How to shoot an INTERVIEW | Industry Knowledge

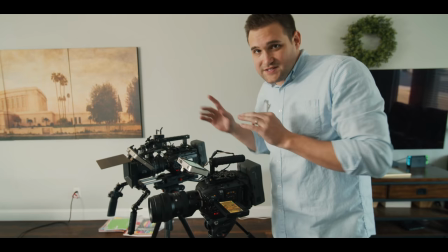There it is. There's our second angle. So I put the camera on this side for a very specific reason.
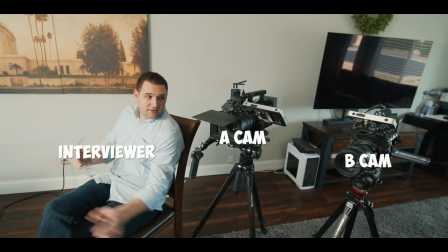If I were to put the B camera, the second camera,
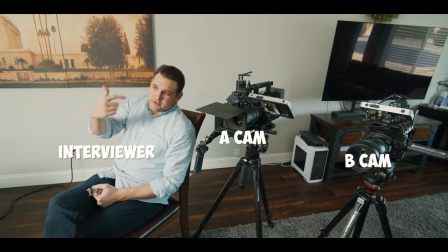on this side of the interviewer, it would cross the line.
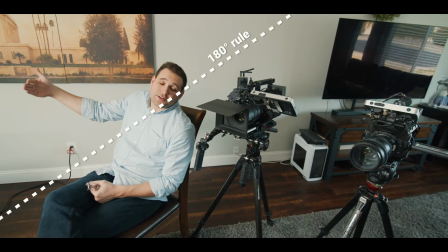On one of the shots should be looking camera right. On the The other shot should be looking camera left.
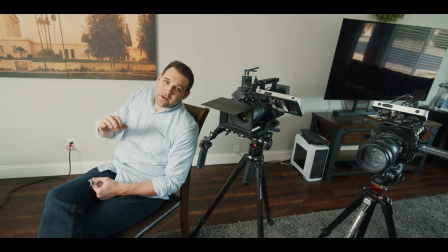I know this because I've made that mistake. It's just like a movie. You gotta keep the 180 degree rule with an interview.
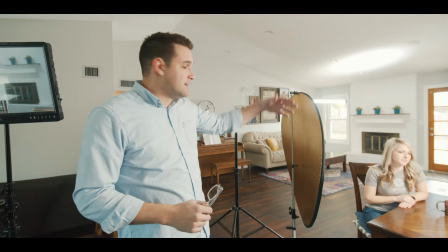This is a very typical kind of setup for us. Two cameras, a key light, a bounce, a little bit of texture in the background, and a backlight.
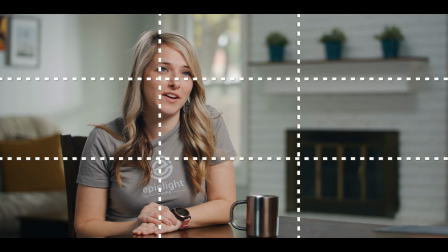This kind of framing for an interview isn't going to raise any eyebrows for any clients. No one's gonna say, wow, this is such a creative image. this looks like a standard interview
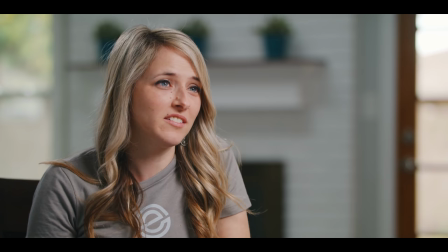to achieve the depth of field that you see here I purposefully moved her quite a ways away from the background she's a good
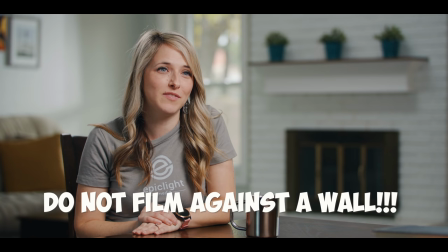20 feet away from that back wall you don't want to film somebody against
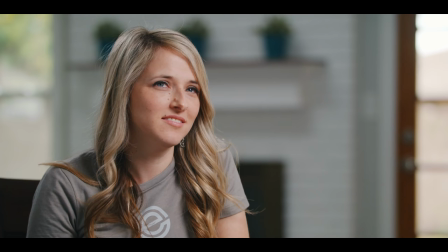a flat wall there won't be any depth no matter how big your sensor is no matter how low your f-stop is you want to pull somebody away from that background Let's talk about why I feel like this image works for me.
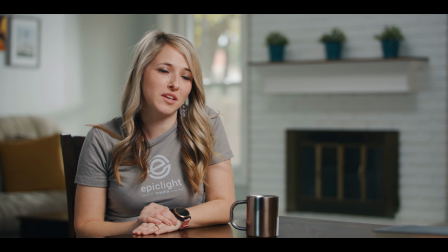The reason why I know it's a good image is because my eye immediately goes to her eyes. The reason why this is happening is because her face is the brightest part of the image. It also has the most contrast. And there are leading lines that are pointing me to her face. When the lights are on and people are about to talk, they start sweating for some reason. I don't know why. and they start getting nervous and their face gets shiny and that looks like garbage on camera. What's the point of having all this nice lighting and cameras when someone's face is shiny? So we use powder and a brush thing. There's other things we use too. There's different tricks to bring down the shine on somebody's face. So if you're not doing this, stop and start doing it. Okay, enough of my powder rant. I'm going to put the powder down. If you feel like subscribing to this channel, please restrain yourself. Do not click the subscribe button. We just reached over a thousand subscribers. We're very happy where we are. We don't want to grow anymore. If you didn't like anything at all about this video, please leave a negative comment. People see those and then they realize that the video does suck.